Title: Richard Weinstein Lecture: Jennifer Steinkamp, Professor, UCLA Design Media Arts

All right, I guess we can turn down the lights, and I'm going to show you documentation of my work,
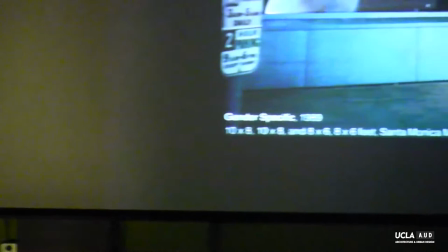and this is the first installation,
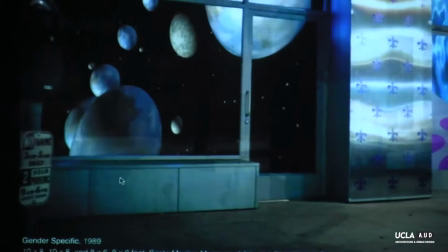it was at a house, let's see, okay, at a house and a storefront in Santa Monica,
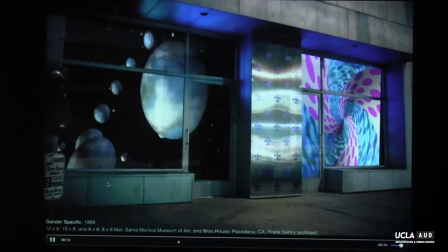and the storefront was designed by Fred Gehry, and And this,
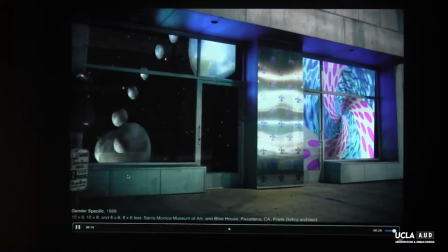I applied animation and stainless steel with Fleur de Wies onto a Frank Gehry building before he used stainless steel,
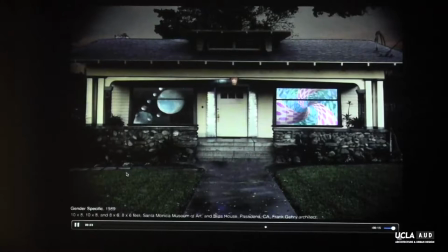so I'm taking credit for his future. So the project took place at a house in the storefront simultaneously, so you had to drive across town.
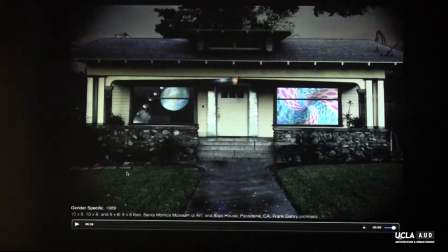And it was about bifurcating the architecture into a sort of male and female house, so the male being the planets and the female being the more interior, whatever you call that.
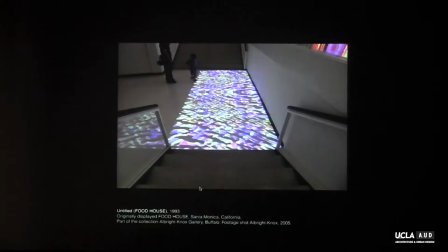And then, let's see, I created this piece originally for a gallery called Food House,
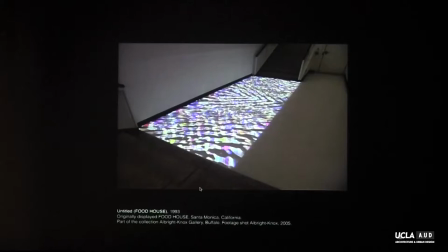and Randy Summer is actually in the audience. Yay! And I wanted to create sort of a river
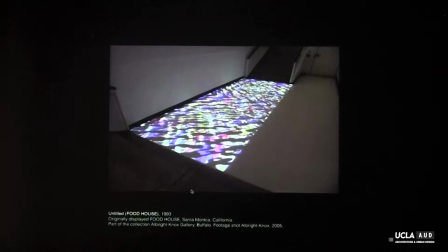across the entire spans of the room, and I really didn't know what it was doing, but I learned as I was going that I could use light to dematerialize architecture so that it felt like well actually it felt like a sort of other space
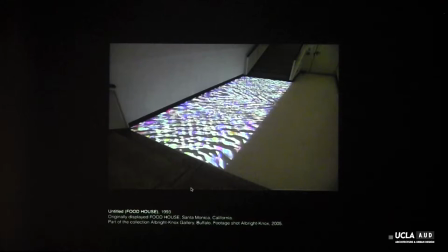and this this piece led me to a whole bunch of other explorations so I understood that something that has no physicality light could transform space and
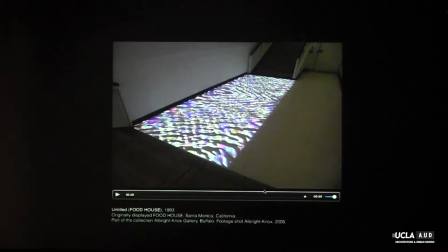actually make you feel it make you feel seasick in fact when you experience this piece, which I've got a lot of comments about that.
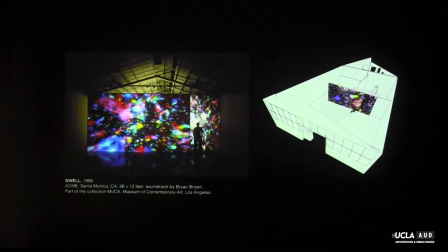This piece is a wall and then a rear screen, so somebody's standing behind the rear screen there.
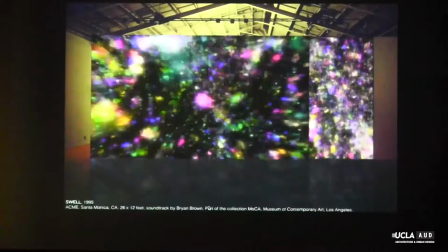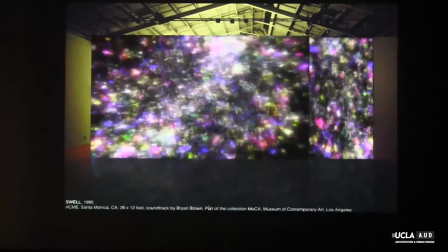This piece was purchased by the Museum of Contemporary Art, and that was really exciting for me.
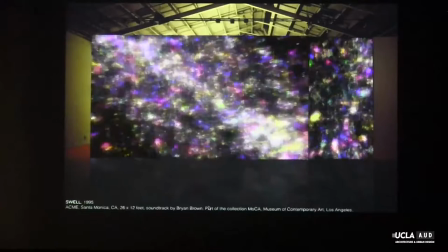It's probably one of their first video installation type purchases as well.
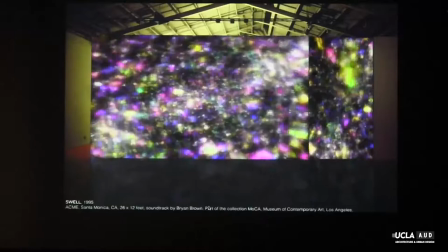So what I wanted is to create this sort of star field where you felt like you were underwater but in this star field.
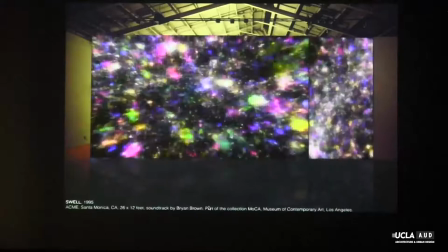And people would pass behind the narrow screen and they would become part of the work.
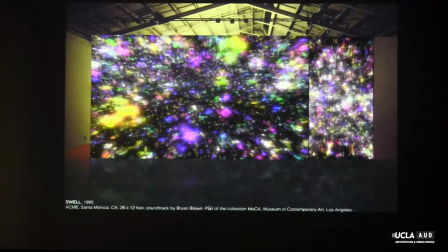Or actually when you pass in front of the wider screen you also become part of the work casting your shadow. Unfortunately, I had one of the first digital cameras, so I didn't get very good.
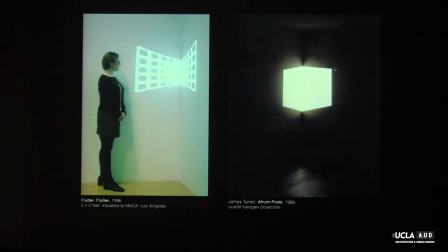This is actually a fake.
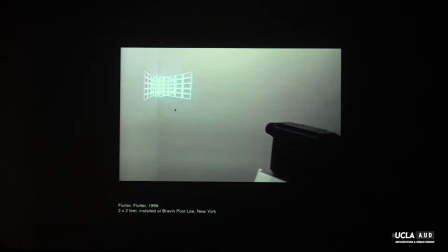Then I made this piece that... It projects into a corner, and as you walk around it, it feels dimensional, and very much like Afrim Proto by James Trurell,
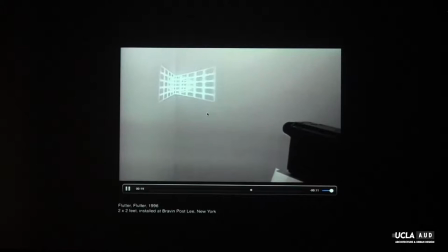this sort of three-dimensional effect.
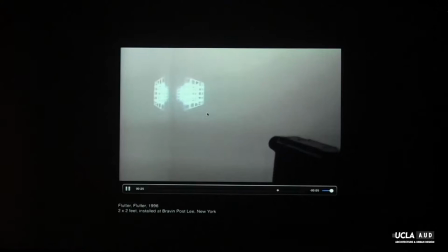But mine actually sort of shakes nervously as it's sort of alternating between one-point and two-point perspective.
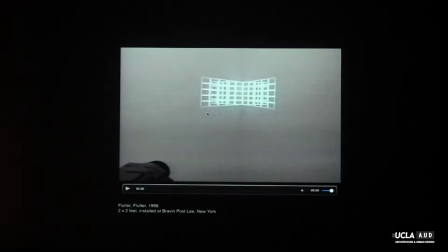So it's sort of a drawing, but it's also this light piece referencing Trurell.
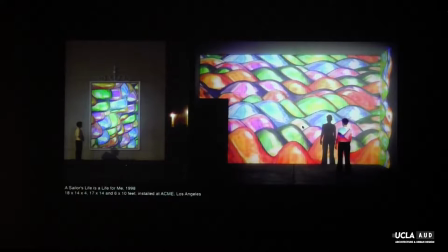This piece is a collage. It's collaged throughout the gallery. It's also collaged on different walls. And then the animation is also a collage.
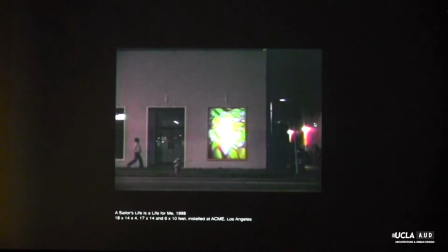So each strip of water is actually the same animation repeated, and then off set in time and polarized.
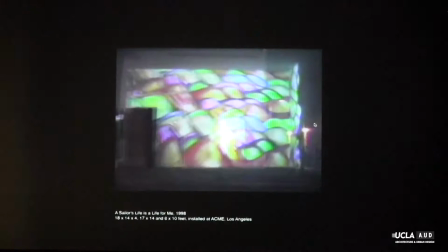And the soundtrack for this was just the noise outside, but I thought it fit. I just left it.
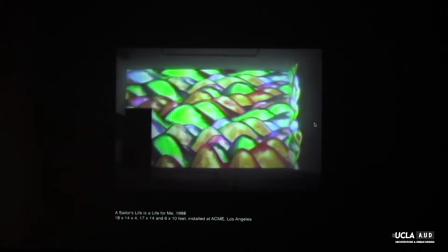And the soundtrack for this one was done by Jim Johnson, who collaborated on at least 30 pieces with me.
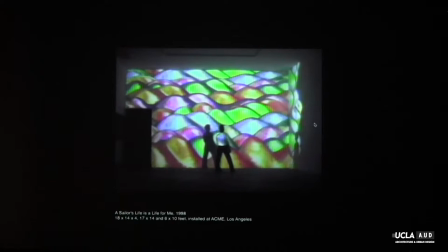And in this case, the projectors are placed low, so as you walk through, your shadow becomes part of the piece.
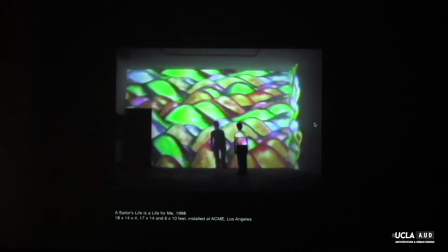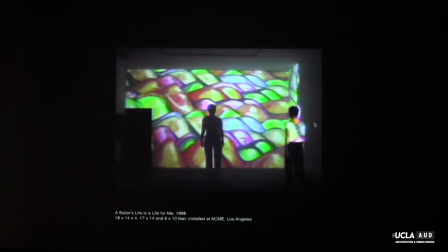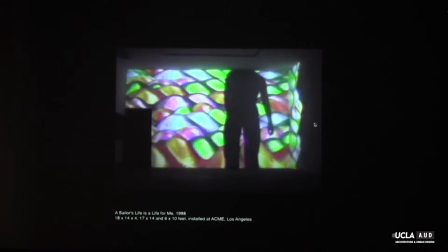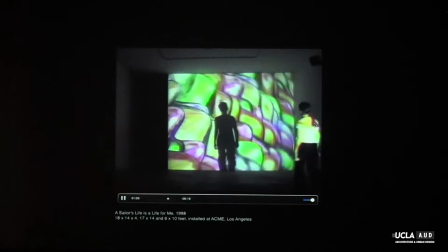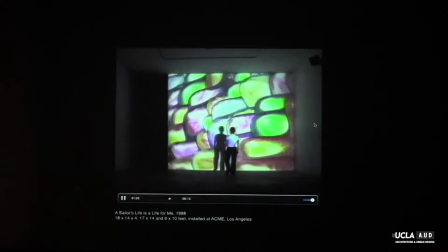All along.
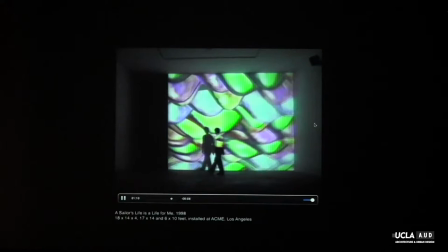I've got a lot of comments on how painterly this was.
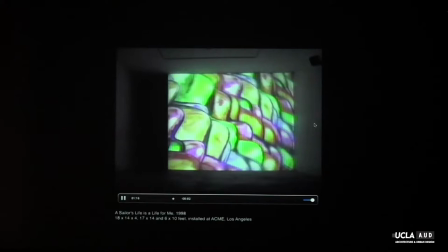And I found that sort of surprising, but I guess it's really not that surprising since I'm not really a painter.
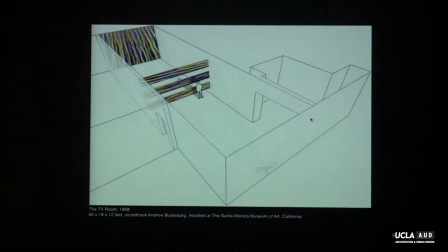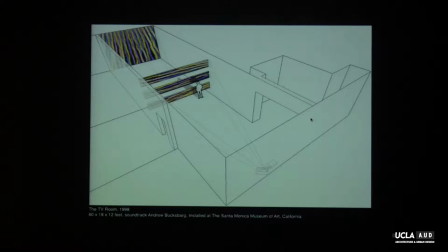I like to make diagrams. I always measure a space and then make a 3D model of it, and then make a model of the projectors and the lens. Like, this is a long lens. And then figure out, you know, where can I put projectors, what can I do, you know,
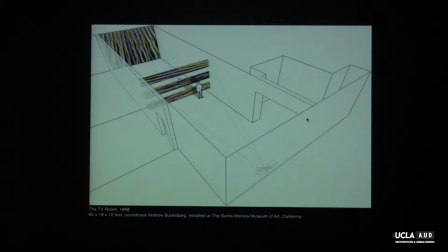how can I play around with the space. and so it just helps me think about it and this is the Santa Monica former Santa Monica Museum of Art and I built these or I had well I
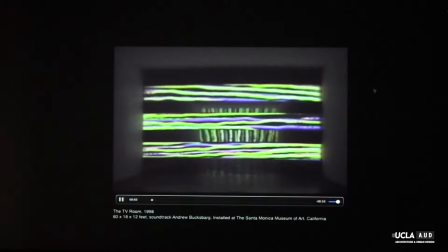had them build wall sort of these drywall sections and
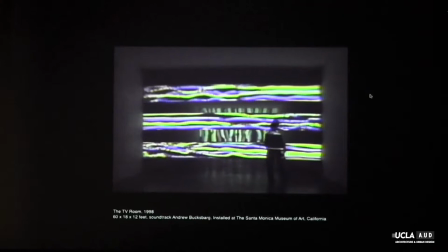I projected on them so there's a projector on the lower strip hitting the back wall and in this the animation sort of tilts a little bit so the walls feel like they're moving so everything's a little bit off this used to be my favorite piece for years
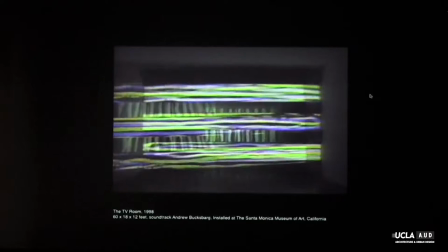it's called the tv room because of when i was growing up there would be the
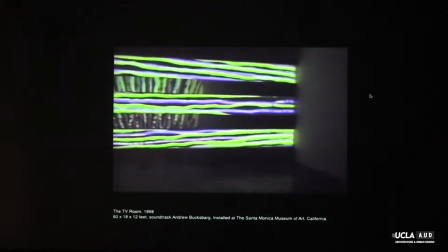one room in the house that had a tv that was your tv room i suppose it's going to be a room or something I mean,
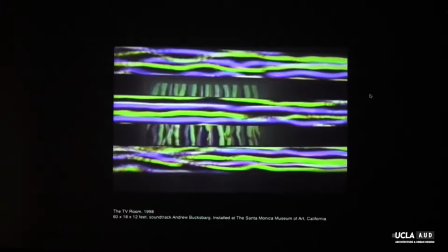now you have TVs, I mean, I have a TV with me right now, so for a couple. I
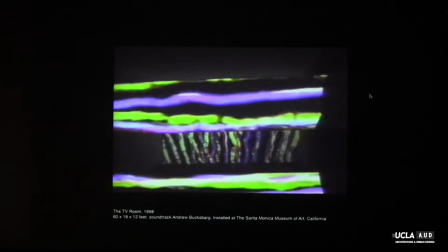don't know what my affect is.
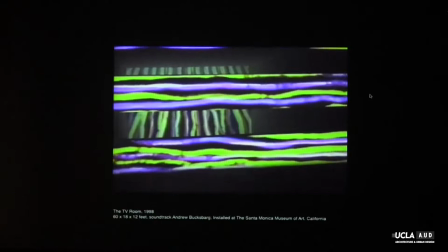The TV back then was so awful. I think you get more affect from TV nowadays than you used to be back when you had a TV room.
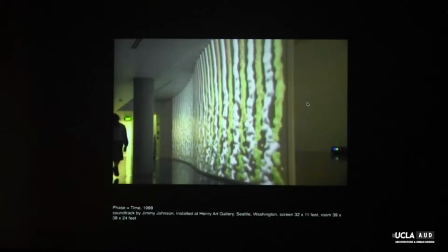And I love J.J. Ballard. It's a huge influence.
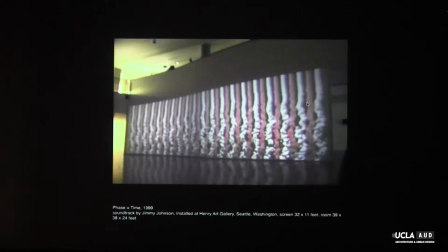This was for the Henry Gallery in Washington State, in Seattle. And they had this sort of balcony that was curved. And I thought, well, I could suspend a rear screen from that. And part of the, it was sort of a residency,
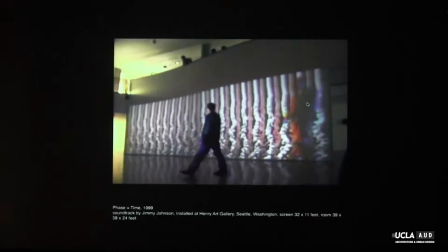and part of the deal was to work with an engineer from the hit lab but that
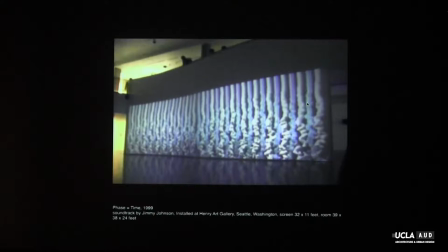actually didn't really work out but I did end up making the piece interactive so
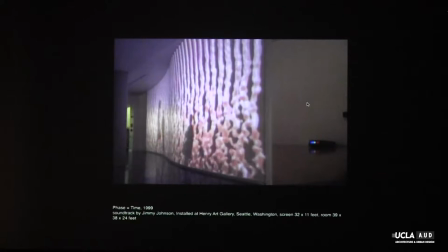as the people walk by they change the animations or even pause it and when it pauses it does the sort of waterfall after effect it feels like it's moving upwards
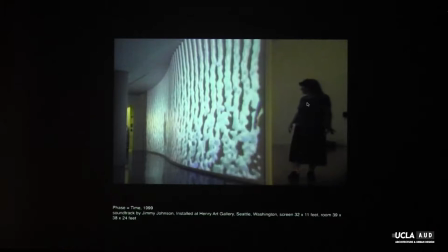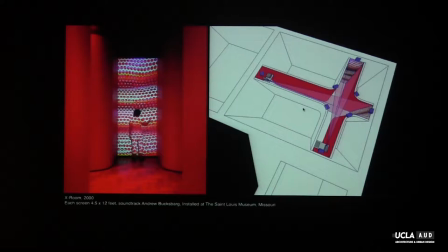this show in st. Louis and it is a pretty big installation art show called in Wonderland, and all the artists were invited to make installations in this sort of a catalog.
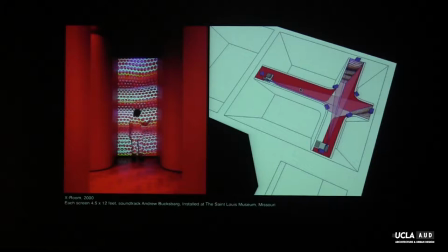It's kind of a museum like LACMA, but really not prepared to deal with a bunch of artists making installations.